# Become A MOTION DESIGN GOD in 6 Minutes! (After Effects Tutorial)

Hi guys, things change fast. One day your motion design looks fresh, the next day it feels like it belongs in a museum. But no worries, we've got you covered. Today we're diving into 3 must-know motion design trends for 2025. And by the end of this tutorial you'll have an animation packed with all of the trends. Oh, and if you want to follow along, you can grab the project files on our Patreon.
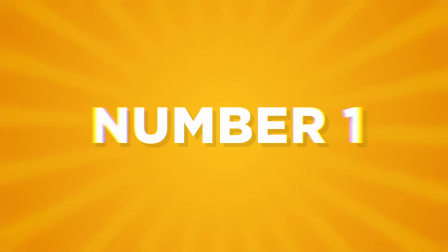0:21 Let's go. First up, retrofuturism, the love child of cyberpunk and the 80s.
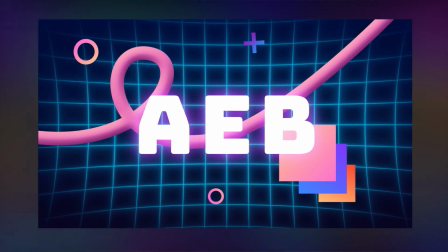0:27 Think neon, grids, noisy gradients, and way too much glow. Let's build the basics for it.
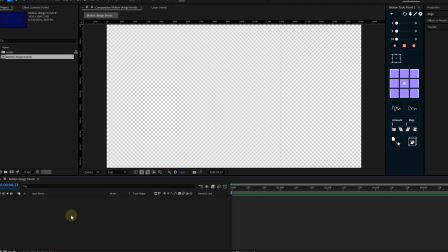0:33 I start with a solid layer for the background. So I right click in the timeline, go to new, and then solid.
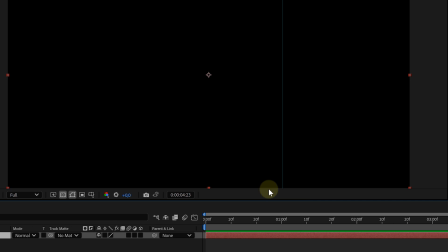0:39 The color doesn't matter because we're adding a gradient ramp effect on it. Head to the effects and presets panel, search for gradient ramp, and apply it.
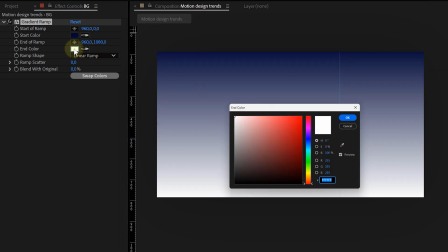0:47 I'm going with a dark blue color palette because that screams future, but pick whatever fits your vibe.
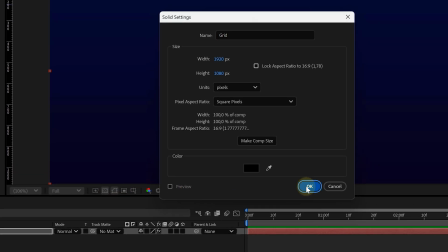0:52 Next, we need the iconic retro grid. Another solid layer, and this time search for grid in the effects and presets panel.
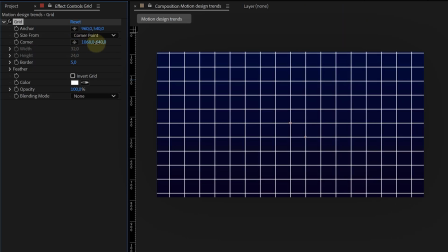1:00 Apply it, then tweak the settings to get the right look. This is a personal preference, but I like to space it out evenly.
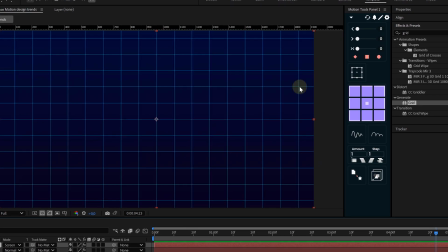1:06 Now change the blending mode to screen, and because everything in a retro futurism glows like a radioactive jellyfish, I'm adding a glow effect.
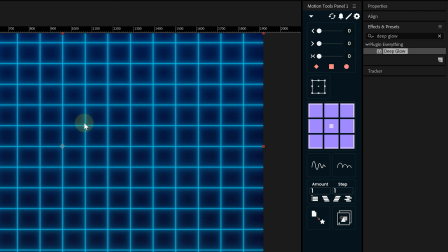1:14 I'm using deep glow, but the native AE glow works fine too. And for that extra retro distortion, I slap a CC lens effect on it.
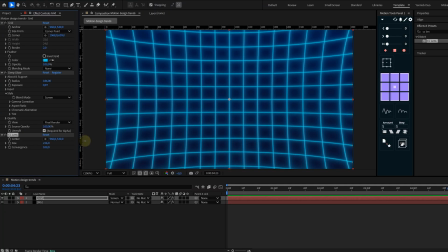1:22 Again, tweak the settings to your likings. Want to make it even cooler? Let's mask the grid a little bit.
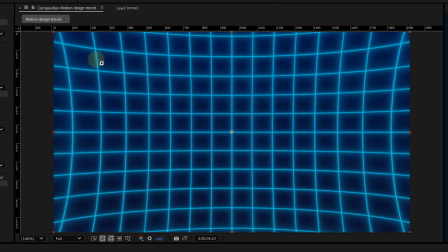1:27 Grab the ellipse mask tool, draw a mask over the middle of the grid and feather it out.
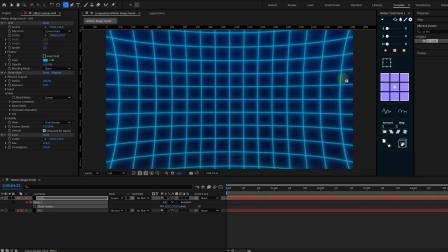1:32 But wait, nothing happened. That's because the effects are overriding the mask. No problem. Expand the effect dropdown in the timeline and enable compositing options to apply the mask properly.
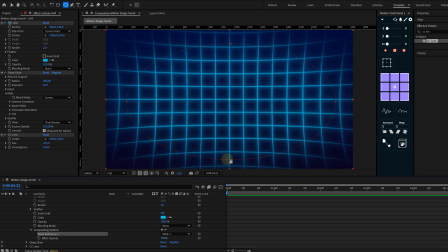1:42 And boom, a clean, focused grid. Now let's add some futuristic text.
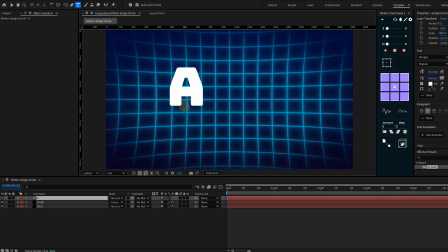1:47 Pick a sci-fi looking font, type your word, and apply some layer styles. How to do this?
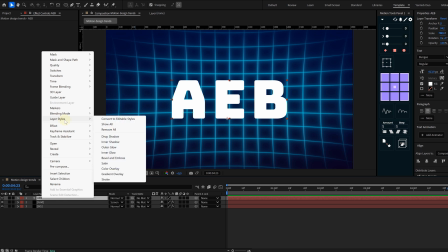1:52 Right click on the text, go to layer styles, and here we are choosing the outer glow. For the settings, I crank up the noise, the size, and the spread. I choose a bright color, maybe cyan or magenta.
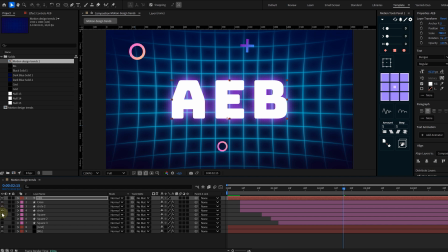2:03 And to spice things up, let's add some simple shapes like rectangles, crosses, or circles, whatever fits the look. And I also like animating a 3D line. For this, I will be using the trim pads effect.
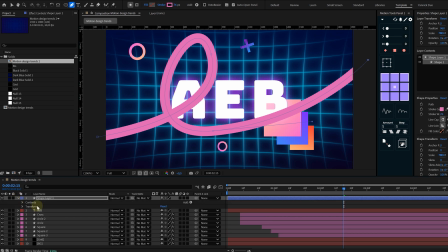2:15 Just take your pen tool and draw a line. Next, I go to content, look for the add button, and here I look for the trim pads effect.
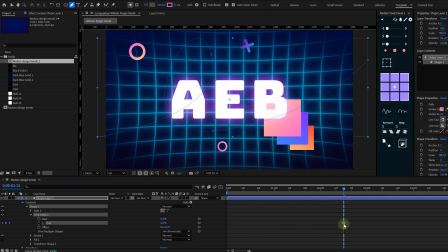2:23 Then the only thing left is for me to animate the end property from 0 to 100%.
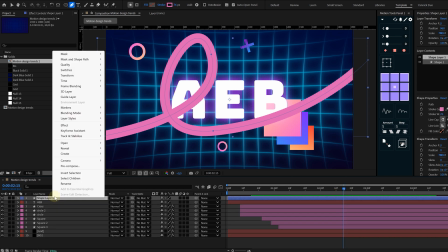2:28 Voila, it's animated. Now to give it that 3D look, again go to the layer styles and add a bevel and emboss effect.
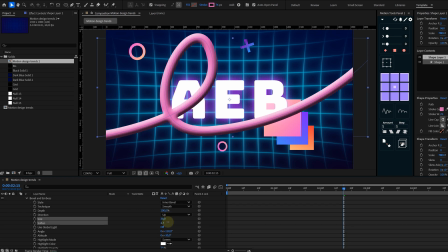2:35 Tweak the settings for a fake 3D look. And look at that, full retro futurism vibes.
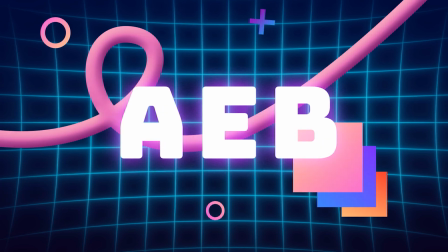2:41 But do you know what's still missing? Something what makes every logo animation, any video, any 3D render better? Sound design and music. Luckily, we have our sponsor for today, Audio.
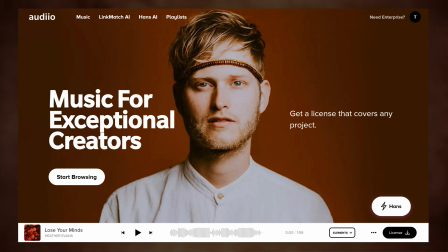2:53 Audio is a platform for creators with extremely high quality music and sound effects.
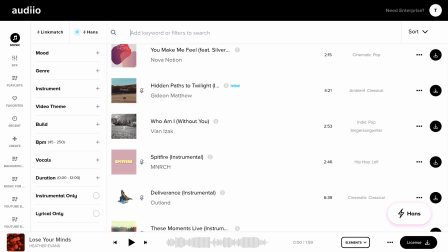2:58 You can browse music and sound effects the traditional way, or you can use the Hands AI tool.
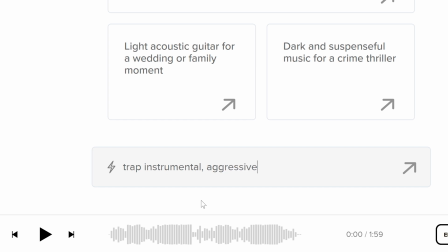3:03 It's a setup where you can describe the song you need and boom, endless results based on your description. Now with the Audio Pro app on iOS and Android,
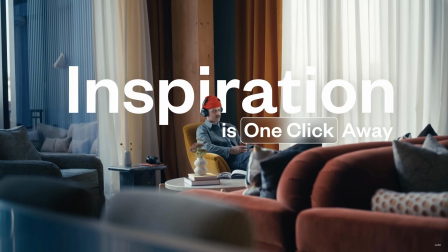3:12 you can simply log in your account and browse music and sound effects wherever you are and whenever you want.
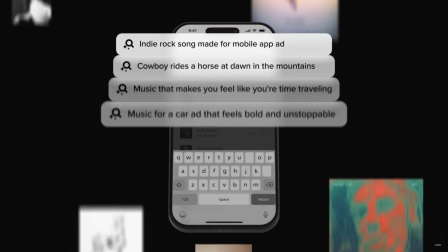3:19 I open up the app and start creating background music playlists for my videos, which you can then download later on your computer. Absolutely beautiful. Now there's one thing I cannot forget to mention.
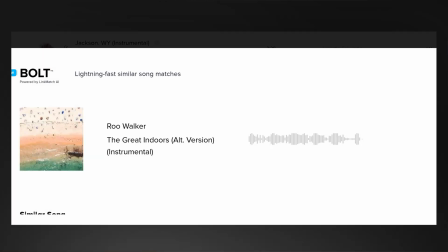3:30 Whenever you find a song you like, just click the lightning bolt and Audio will give you a huge list of similar songs. I honestly can't imagine going back to bad stock music. So definitely use the code AE Basics for 70% off the Audio Pro plan. Check out the link in the description below. Hello, now it's time for trend number 2.
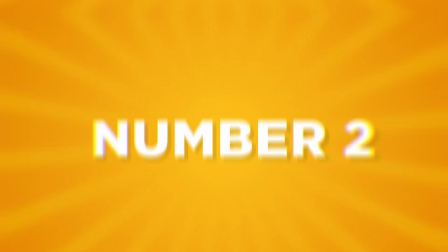3:51 Something I'm calling warping words. You've probably seen this style all over Instagram and title sequences.
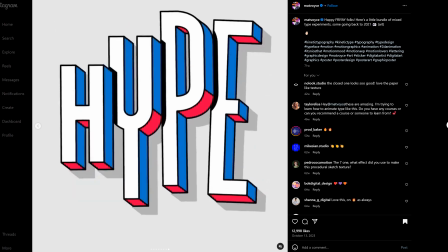3:57 It's a morphing organic type animation that gives text a cool, liquid-like feel.
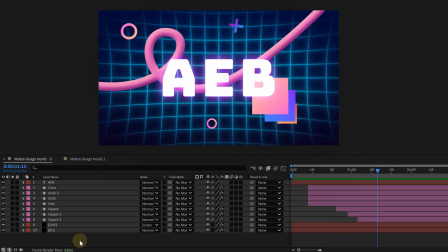4:02 Let's do it. Step 1. Convert the text to shapes.